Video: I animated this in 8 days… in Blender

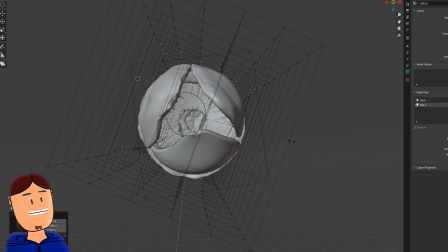247s
They also support shape keys, so I made some minor adjustments to the worm when the mouth opens.
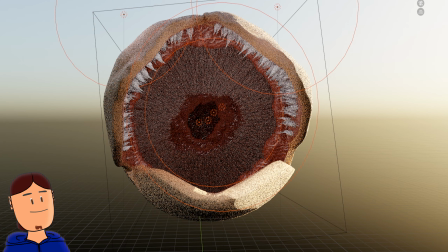253s
Finally I added few point lights inside the mouth to display it more when it was open.
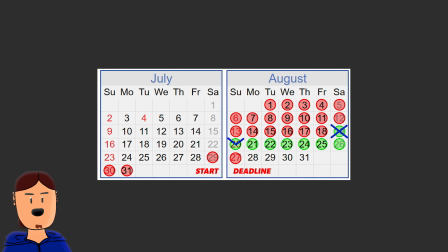258s
Next day I almost started to panic, because I still had so much to do and only 3 days left to do it.
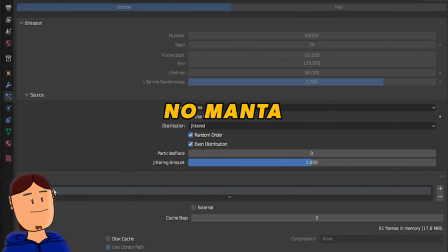263s
So I started working with dust particles. I didn't have time to mess with MantaFlow or geometry nodes, so I used the goooo particle systems for it.
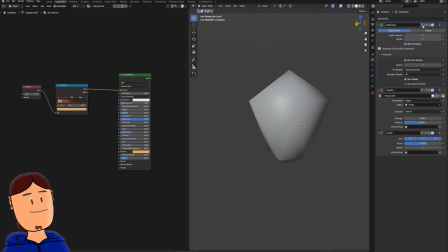272s
I had one icosphere that had a subdivision modifier and a displace modifier with a Voronoi texture that got its
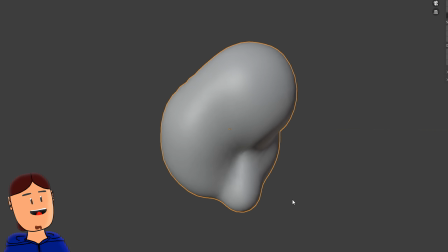279s
coordinates from an empty object that had a driver moving it forward slowly, then a smooth modifier to ease the results.
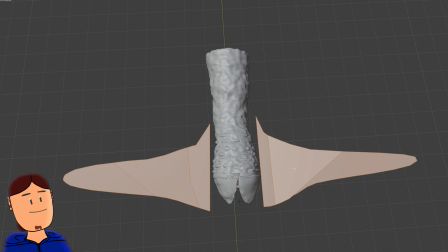286s
I added 2 modified planes next to the worm and one in the back and added the particle systems for them.
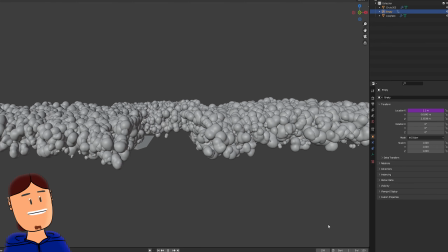292s
I had 40,000 particles that started way before the actual animation started, so they would be dust in the air right away.
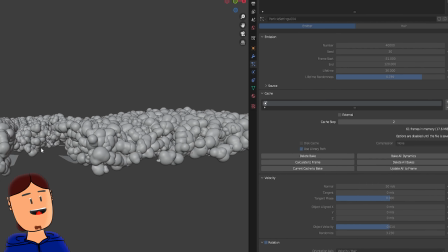299s
Lifetime was set quite low, so dust wouldn't cover the whole screen and you could see the desert behind it at the beginning.
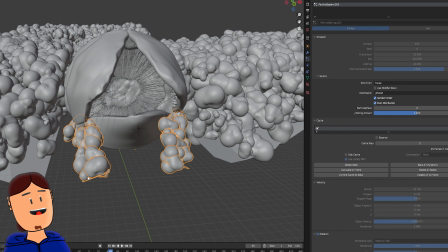306s
I also added a duplicate particle systems in front of the mouth, with a few particles appearing when the mouth opens more.
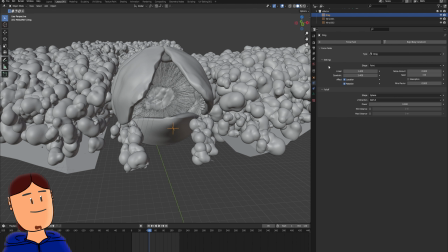313s
I also had a force field drag to slow the movement of particles and 2 wind force fields, pushing the particles away from the mouth, so they wouldn't clip inside the lips.
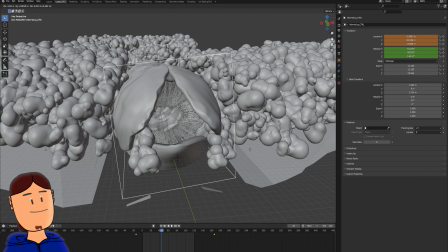323s
Everything was parented to the empty, controlling the worm movement, so when I made changes, I only had to bake particles again.
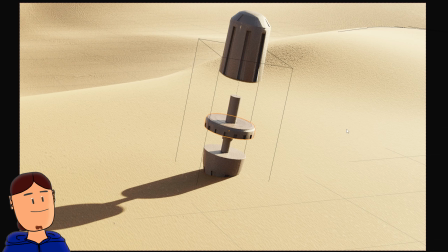330s
Next day I modeled the Thumper based on the first Dune movie. I made top and bottom parts separate, added a cylinder in the middle,
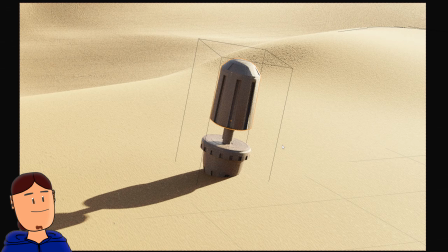338s
added a basic metallic texture from Blender kit, also a little bit of back and forth animation to it.
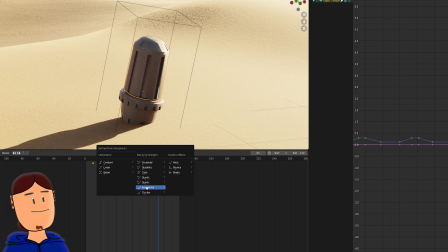343s
Keyframes had exponential easing to them, so they would start slow and accelerate faster,
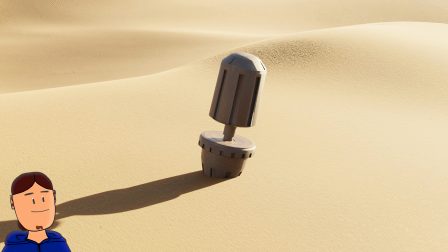349s
and parented the whole thing to an empty object, and animated it go down a little bit each hit.
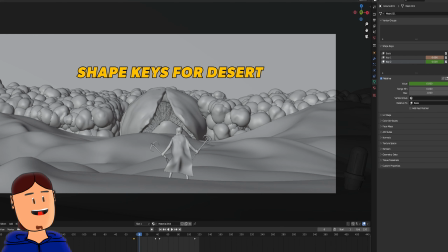354s
I continued to tweak different parts of the project for the rest of the day.
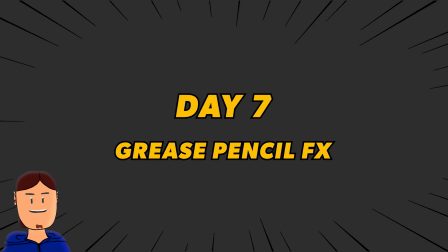358s
Next day I wanted to add some cartoony effects, and Grease Pencil is the perfect tool for this.
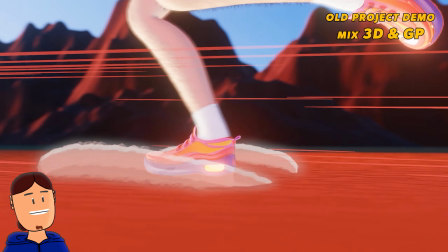364s
You can create 2D effects and animations that you can combine with your 3D scenes very easily.
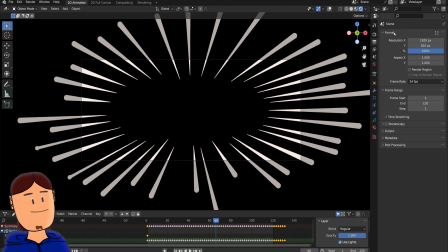369s
I had a new file for these effects with the same resolution that the main project.
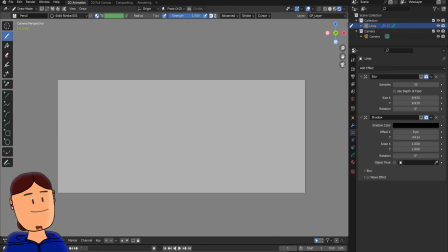374s
First I made the lines. I had radial guides on and drew around 8 different keyframes worth of lines that I duplicated up to 120 frames.
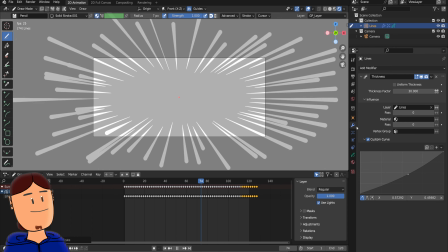383s
I added a thickness modifier with a custom curve, also blur effects and shadows.
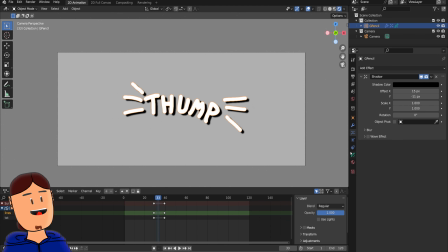389s
Thump text was its own object. It had a shadow effects on it. Lines were on their own layer. I added a build modifier targeting the lines. First was the build one, 5 frames length. Another one was the vanish one, also 5 frames length.
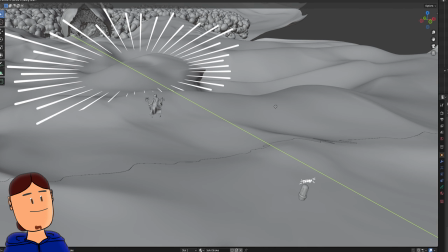404s
I appended these into the main animation and moved them in 3D space for the right position.
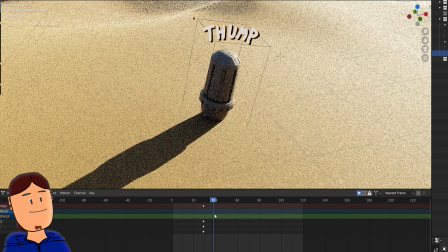410s
I matched the start of the animation when Thumper goes down, and added blank keyframes after the line animations were done. Then I duplicated this same set to the point when the Thumper goes down again. Okay, last day, let's do this.
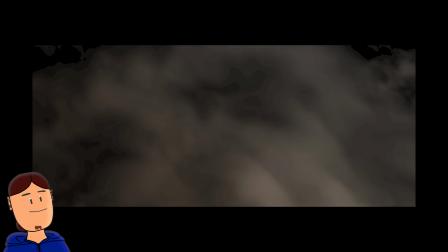424s
I added few images as planes, smoke animations, with different sizes way back of the desert,
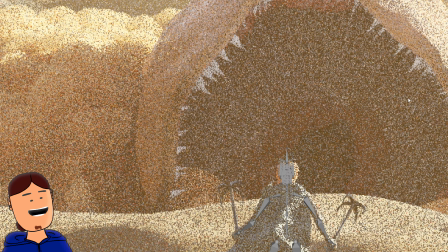430s
also one to the very front, so it would seem there was a small wind that moved the cape for instance.
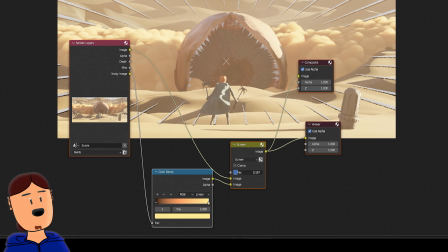436s
I added a mist pass that I composited using a mix screen node to have background fade out more.
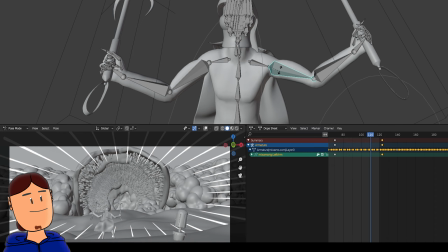442s
So final tips before I wrap this up. Number 1. I always had a workspace open when I could see how things looked at the camera.
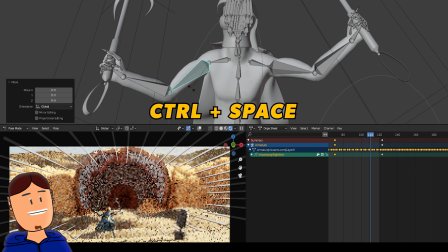450s
I could easily enlarge the space using Control Space hotkey. This saved me a lot of time on guessing stuff. Number 2.
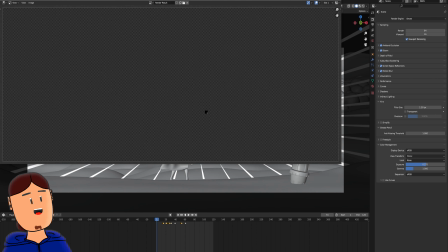457s
When the scene got heavier and heavier, I used Eevee with a solid view and rendered the viewport animation straight to video, so I could spot problems faster.
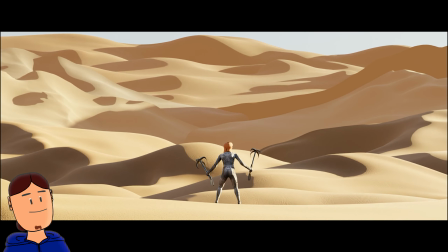466s
Number 3. Every day when I was done,
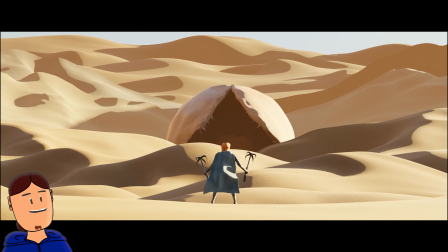468s
I uploaded the unfinished animation to the cloud so I could view it from my phone and spot more problems and come up with more ideas for the project.
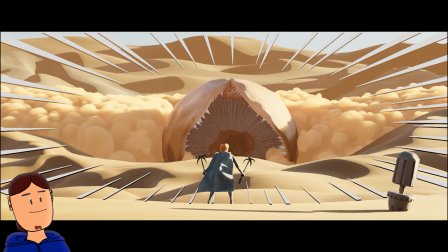477s
Without this step, I wouldn't have made it. So did this get to the top 100?
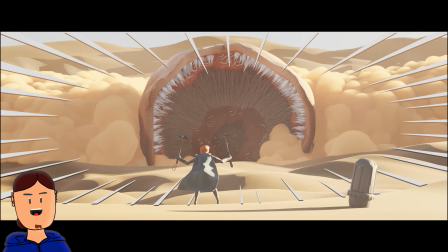481s
No, but the journey was a fun one and I learned a bunch of new stuff.
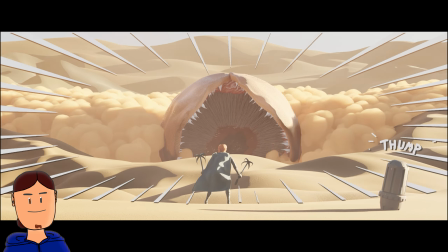486s
Hope you did also. See you next time.